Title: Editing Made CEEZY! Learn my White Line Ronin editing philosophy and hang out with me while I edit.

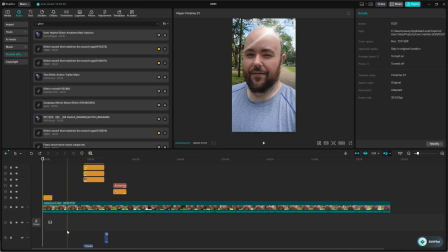(4:08)
If you'll notice what I do with mine, um, let's play it. Within the first second, you already know what we're talking about in the video. And I've already given you this little bit of a, we'll say a handshake.
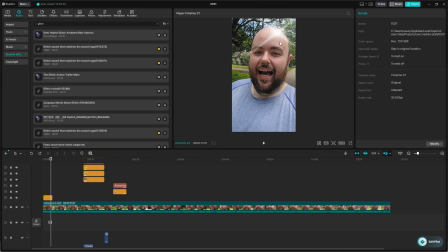(4:25)
This is kind of me saying, I don't take myself too seriously. I'm just a normal dude. I'm just going to talk. And this isn't going to be some big corporate video. So we've got that.
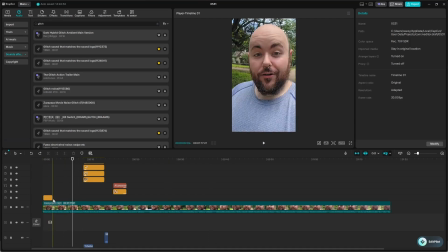(4:42)
And really, I mean, right here, this is kind of a bit of a stretch, to go from 2 seconds all the way to 9 seconds without a whole lot happening in between. But I'm gonna trust that this was funny enough to kind of buy enough attention, and that the hook being so clear,
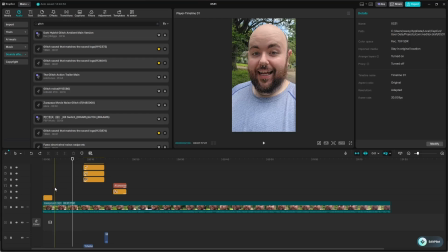(5:02)
I'm going to naturally filter people that want this type of content because I'm not being deceitful. I am very much intentionally designing my hooks so that there is no misunderstanding or misconception about what I'm going to talk about in the video.
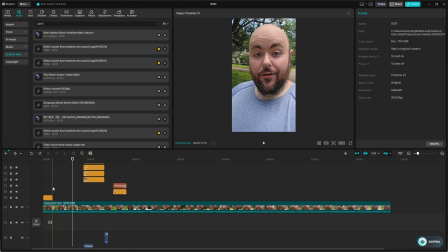(5:17)
From the first 3 seconds of watching, like you're going to have a very solid understanding of what this video is going to be about. And so, what I do then know at 9 seconds to kind of break up that monotony and get rid of that dead air is you just use some SFX, you just time it together,
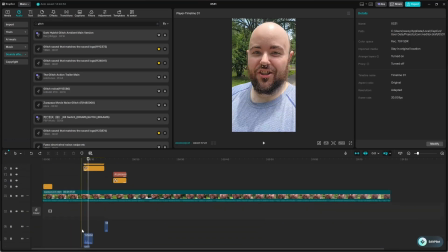(5:35)
and this is really just a matter of it's going to be just it's not something I feel like I can fully teach. It's more so pattern recognition in a way, but I mean you'll get there
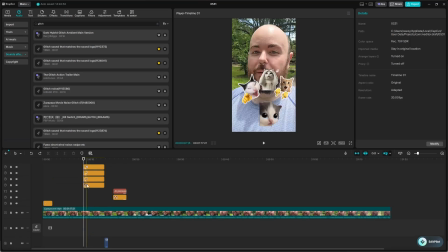(5:45)
if you just drag the white line back and you play things until it sounds right, then you'll usually know that you've kind of aligned your SFX to your visual. And that's a big component of what I try to do. This is a living ecosystem that I treat this as.
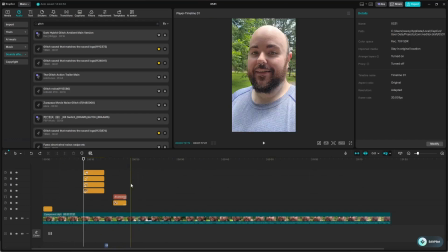(6:03)
You know, everything has to kind of justify everything else. Every second has to earn itself. And then you can't just abandon theme midway through. Because I've used cats here, I can't suddenly just switch to dogs for the rest of the video.
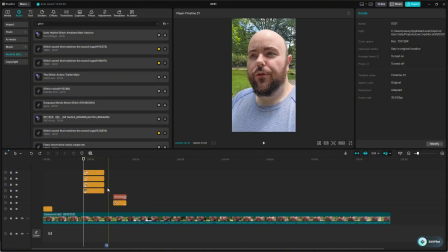(6:17)
I could. I mean, it's not like I'm going to burst into flame or go to jail, but some people might feel a little bit like, huh, you know, because I set up a cat theme. Now, if I do cats, dog, cat, cat, dog, right? That's, you know, a theme now. Now it's cats and dogs. But because I've already kind of established so much cat heavy stuff here, I'm going to kind of stick to this cat theme.
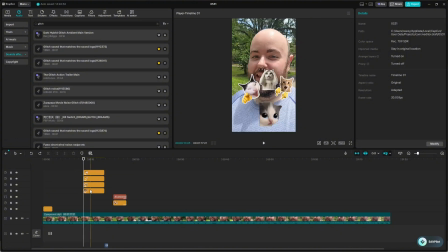(6:37)
Also, just because I don't know. I mean, I'm not a huge cat person, but they're fun, and I just feel like it's an easy way to get a nice little cute sticker in there. And then what I do now, because I had such a gap from here to here, I'm gonna kind of give a little bit of a reward for sticking around.
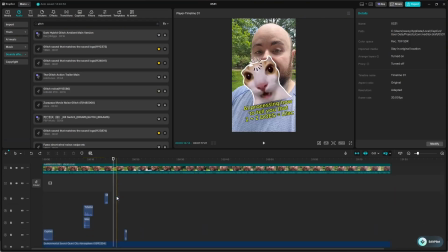(6:54)
And now you get this kind of little funny thing that pops up. And so I haven't decided, you know, any sort of whatever for this one.
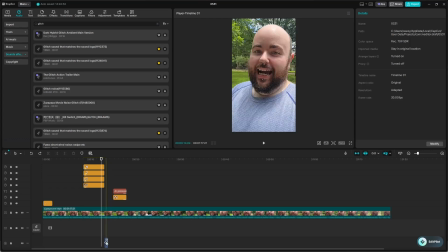(7:01)
Oh, but I'm noticing that I have not actually, and this is a good thing to show you. So this little glitch noise, we are going to want to position you.
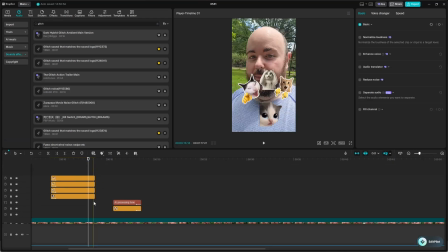(7:09)
We're going to want to get you about right over Hizzle. And we're just going to select only you.
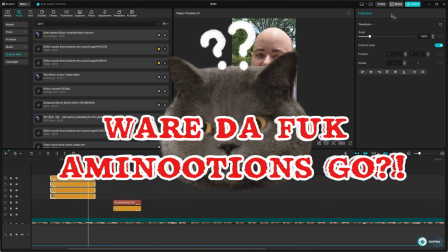(7:20)
Huh?
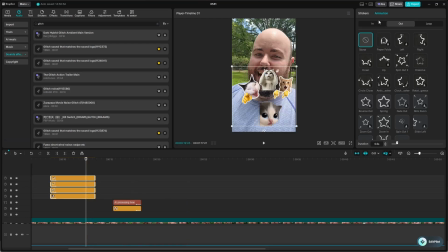(7:24)
There we go. And we're going to go out. We're going to look. We'll do dissolve. And so let's watch that again together.
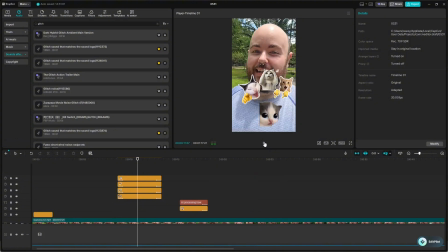And see, what you kind of want is you want the noise and the visuals to kind of feel like they're both summoning one another,
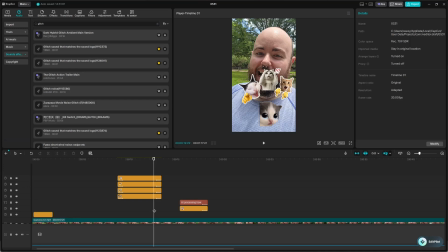(7:49)
that there's some sort of communication going on. That's the best way I can describe it for myself is I try to make this an experience. This isn't just a linear timeline. It isn't just going from point A to point B to point C. I'm trying to make this an actual ecosystem that you can experience as the viewer.
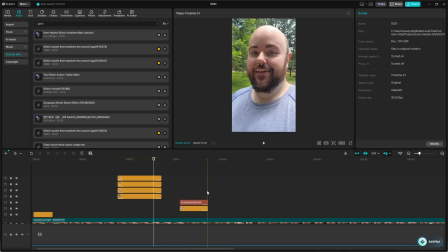(8:06)
And that's been my editing process since I first got into editing.